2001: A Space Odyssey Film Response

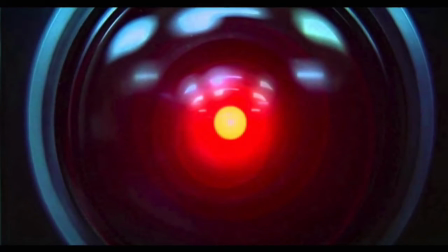Hal shows a spectrum of emotions through the film, even more than any human in the film does.
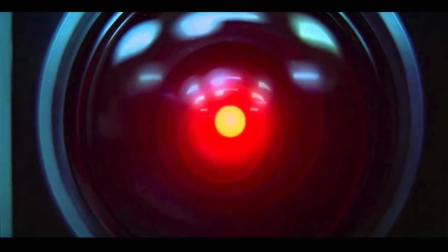Hal is the ship's computer and is the most human character of the film.
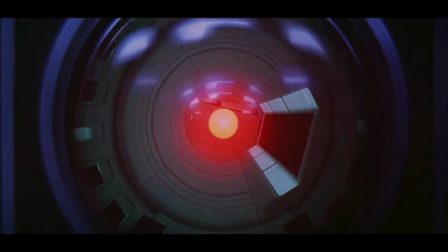With no face and a flat and monotonous voice, Hal has no ability of emotion and expression, but the Kuleshov effect brings out his emotions and feelings.
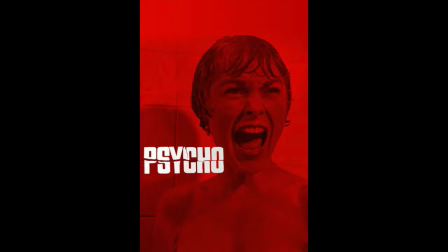Not only does 2001 utilize the Kuleshov effect, but so does one of the most notorious murder scenes in film history.
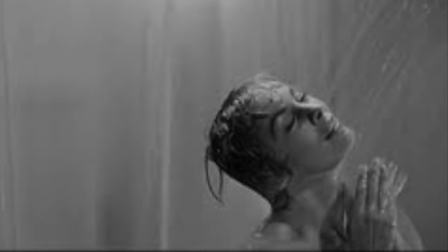Psycho terrifies the audience through the use of editing during the murder scene.
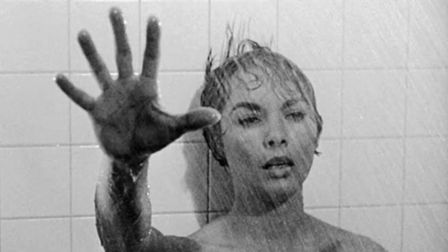The scene was not actually that gruesome, but the editing and order of shots through the Kuleshov effect create a much gorier perspective.
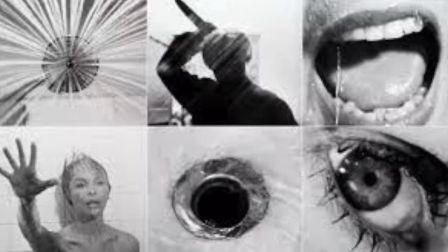The power of discontinuity editing and the juxtaposition of 2 shots creates the disjointed imagery and montage editing for a desired effect in storytelling.
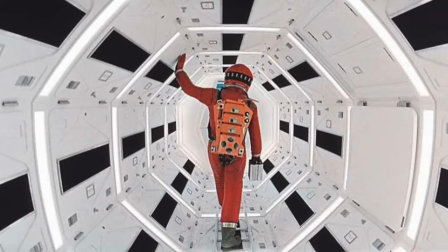Stanley Kubrick and Ray Lovejoy directed and edited a film with such
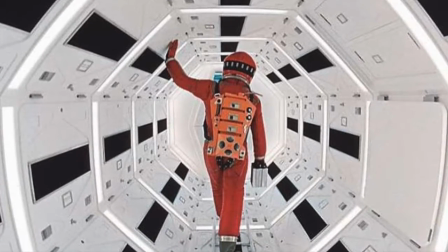complexity, and intention behind each shot that 2001: A Space Odyssey leaves many viewers confused, speechless, and that was their intention.
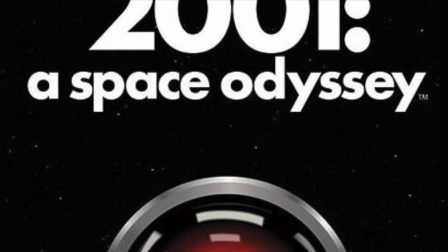Co-writer of the film, Arthur C. Clarke, stated, "If you understand 2001 completely, we've failed.
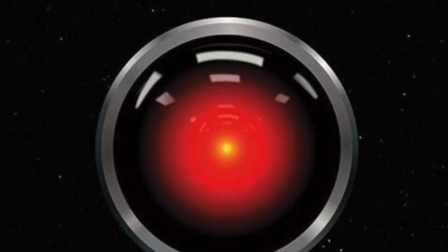We wanted to raise far more questions than we answered." Through the use of continuity and discontinuity advanced editing, the perception, understanding, and depth of this film are completely changed. 2001: A Space Odyssey is a film remembered for its complex editing and confusion, ultimately creating a one-of-a-kind film.